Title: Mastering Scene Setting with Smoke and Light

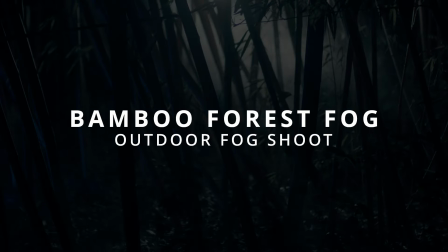3:00 For the next scene I wanted to create some atmospheric fog moving through the bamboo,
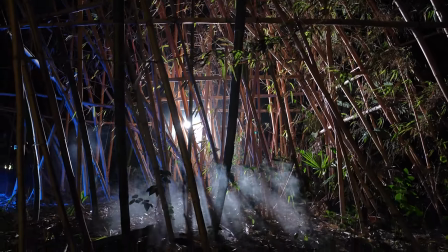3:04 having a bright light backlighting the scene to create these light streaks from in between the bamboo and
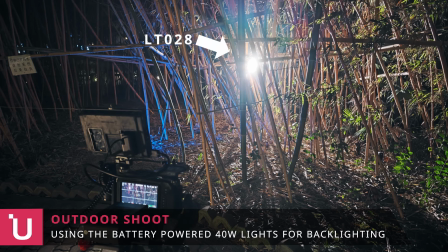3:11 for that I've used the 40 watts portable video light and I'm using the VL49 Pro to add some blue light on
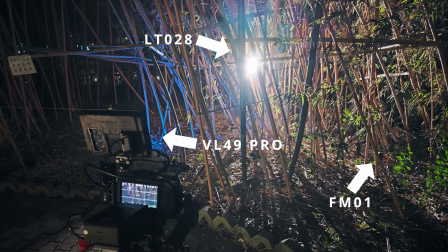3:18 the left side of the frame then the fog machines are placed just outside of the frame all the way to the right and as these fog machines come with a remote control
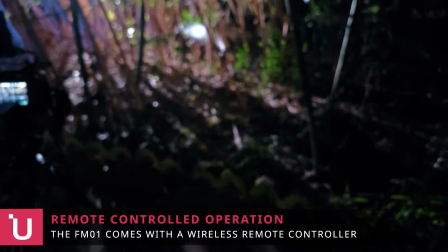3:26 that we can detach from the smoke machine I could remotely control the smoke machines that were placed in the bushes because
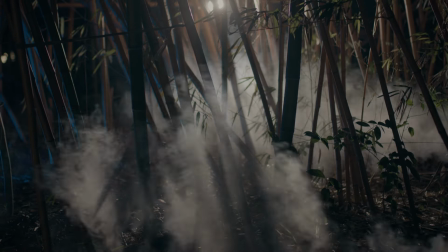3:34 it was quite windy it gives this cool rolling mist look and this is the final shot coming out looking like that really cool
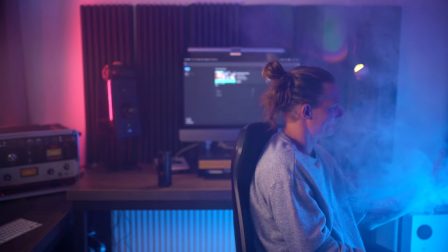3:42 and I've also used a much thinner and dispersed fog in this shot that I was using to create this video and there it actually enhances the light as you can
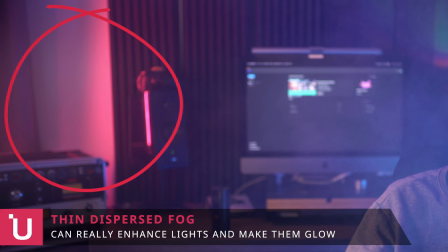3:51 see with the colored lights on the left and right of the frame as well really gives that glowy effect so this is a really fun and I would say must-have tool in your toolkit because it's so small it's so portable and it's so versatile and used I think once you have you're going to be using this in a lot of your shots so yeah that's about it for the portable
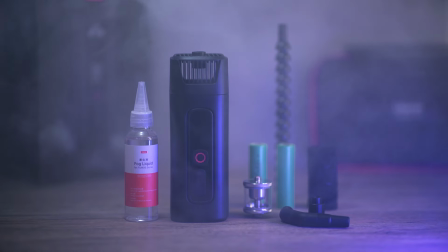4:11 fogger if you guys want to see more please subscribe to the youtube channel here and see you guys next time